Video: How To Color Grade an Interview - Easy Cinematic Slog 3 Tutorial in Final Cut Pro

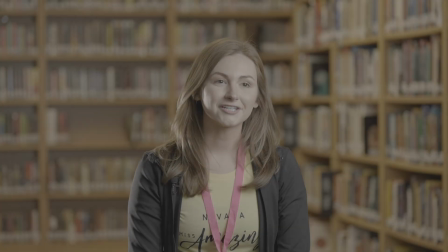0s
Welcome back to another Color Grade School tutorial. In this video, we will be using Final Cut Pro to color grade this shot of an interview to give it a natural, punchy look.
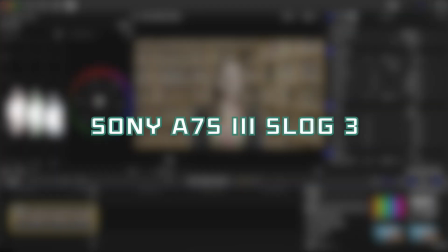8s
Let's get started. This shot came from a Sony a7S III using the Slog 3 color profile.
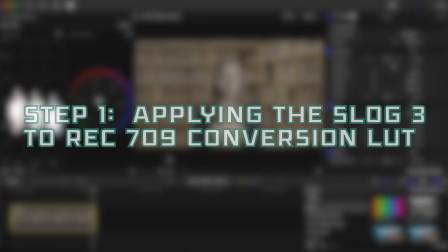14s
We will grade this shot in three simple steps. We will start by applying a conversion LUT to bring the image to a Rec.
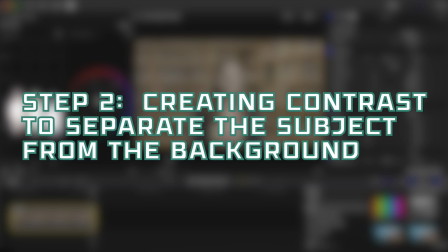22s
709 color space. Then we will add a bit of contrast to the image by darkening the shadows a bit more and bringing up the highlights. We will also use a magnetic mask to make a few adjustments to the background to make the subject stand out.
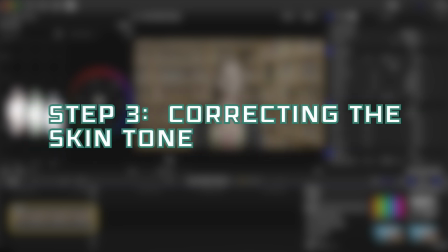35s
And lastly, we will use the hue saturation curves to correct the skin tone. Step 1.
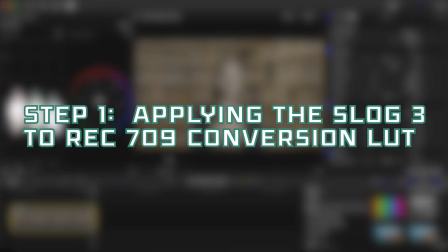41s
Let's begin by adding our Slog 3 to Rec. 709 conversion LUT.
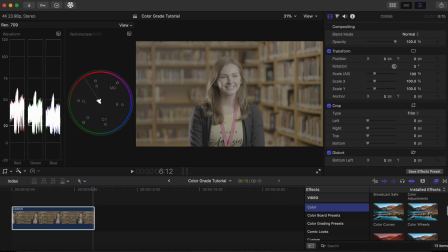45s
In the Effects tab, click Color, then Custom LUT, and we'll select the Slog 3 to Rec.
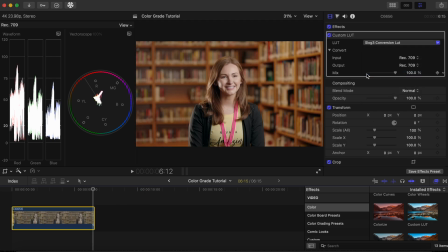52s
709 conversion LUT. This LUT brings our image to a Rec. 709 color space. Rec. 709 is a color standard that makes sure images look the same on different screens to keep colors accurate and consistent.
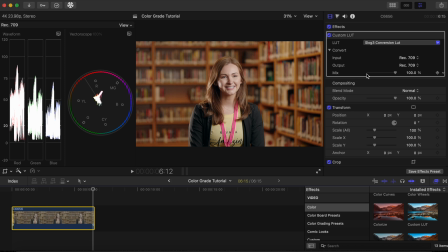64s
LUTs like the one I applied can be downloaded in the description below, so you can apply it to your Slog 3 footage if you shoot with Sony cameras like the a7S III. Step 2. Now that the conversion LUT has been applied, our image looks normal with standard colors, but we will add some contrast to give it a slight punchy look.
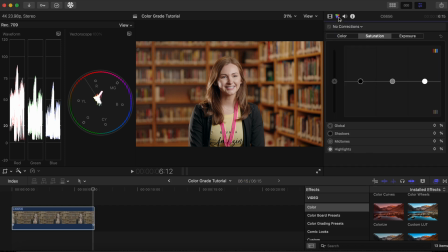82s
Click on the color inspector icon, then click Color Adjustments. We will slightly increase the exposure by moving the exposure slider to the right. Then we will darken the darkest parts of the image by moving the black point slider to the left. We can see the difference it makes in contrast by turning off the Color Adjustment tab and turning it back on.
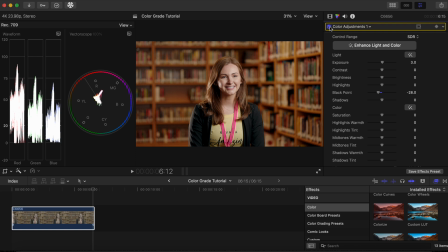102s
Now let's add a bit more separation between the subject and the background by darkening the background just a bit and removing some saturation. To do this, we will need to add a magnetic mask so that the adjustments only affect the background and not the subject.
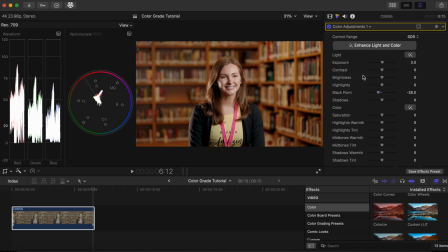117s
Let's click on the color inspector and add a color board effect. Click on the mask icon and select magnetic mask. We will create 4 points on the subject to ensure that the mask makes a good selection.
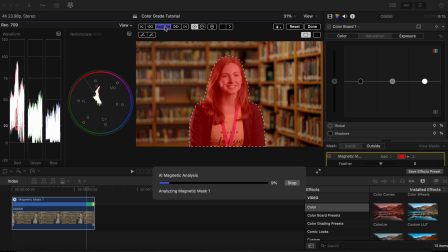129s
Once our subject is selected, click the analyze button to automatically track the subject throughout the clip. When the tracking is complete, click the mask icon on the color board we created our magnetic mask and click Invert Mask.
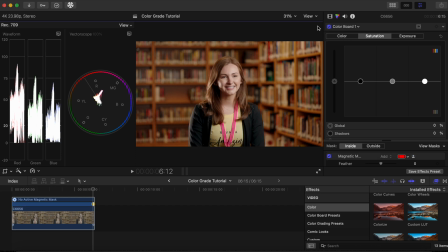142s
Then click Done. Now any adjustments in exposure or color that we make will only affect the background and not the subject. Let's darken the background a bit to make the subject stand out from the background. In the Exposure tab, click the shadows and bring them down slightly, then the midtones.
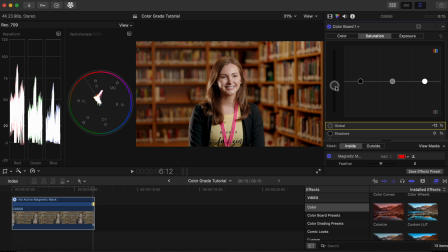161s
Now click on the Saturation tab. Let's bring down the global saturation slightly so that the image doesn't take away our attention from the subject by being too saturated. We can compare the before and after to see how the subject stands out from the background now that the adjustment has been made.
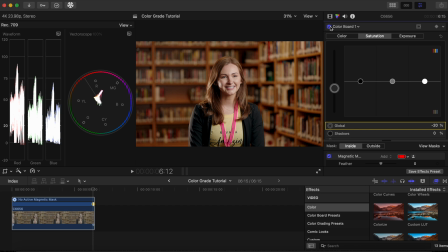177s
This part is subjective, so if you feel it's not necessary, you can just skip step number 2 altogether and move on to step number 3.
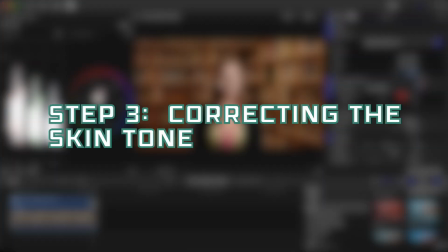184s
Step 3. Correcting the skin tone. To ensure we have accurate skin tones, there are many methods.
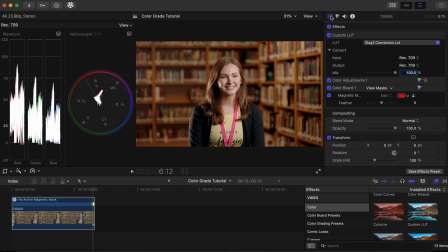191s
In a future video, I will go over the many ways to correct the skin tones, but for this video, I will teach you a very simple way to do it. We will need the vectorscope to guide us, so we will begin by clicking the view icon in our scopes window and selecting a single display to get a large view of the vectorscope.
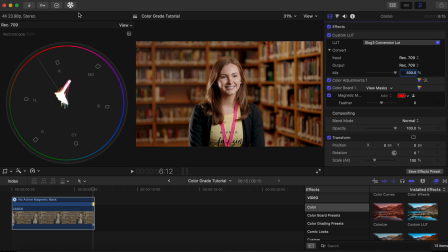208s
If you don't see the vectorscope, click the scope setting icon and select vectorscope. Now click on the color inspector icon and add a hue saturation curve adjustment. Click on the mask icon and click Add Shape Mask. Now shape the mask on a portion of the skin.
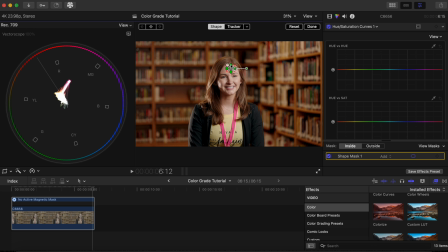226s
To isolate the skin, click the View Masks button.
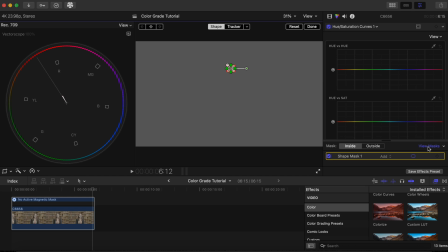230s
This will display only what's inside the mask, which allows us to see where the skin color falls in relation to the skin tone line in the vectorscope.
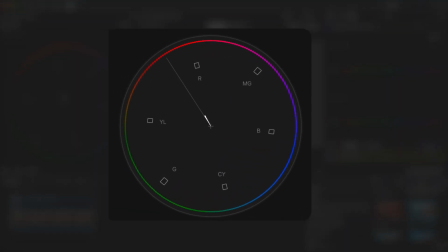239s
By looking at our vectorscope, we see that it is almost directly on the line, but it points a bit more towards red and magenta.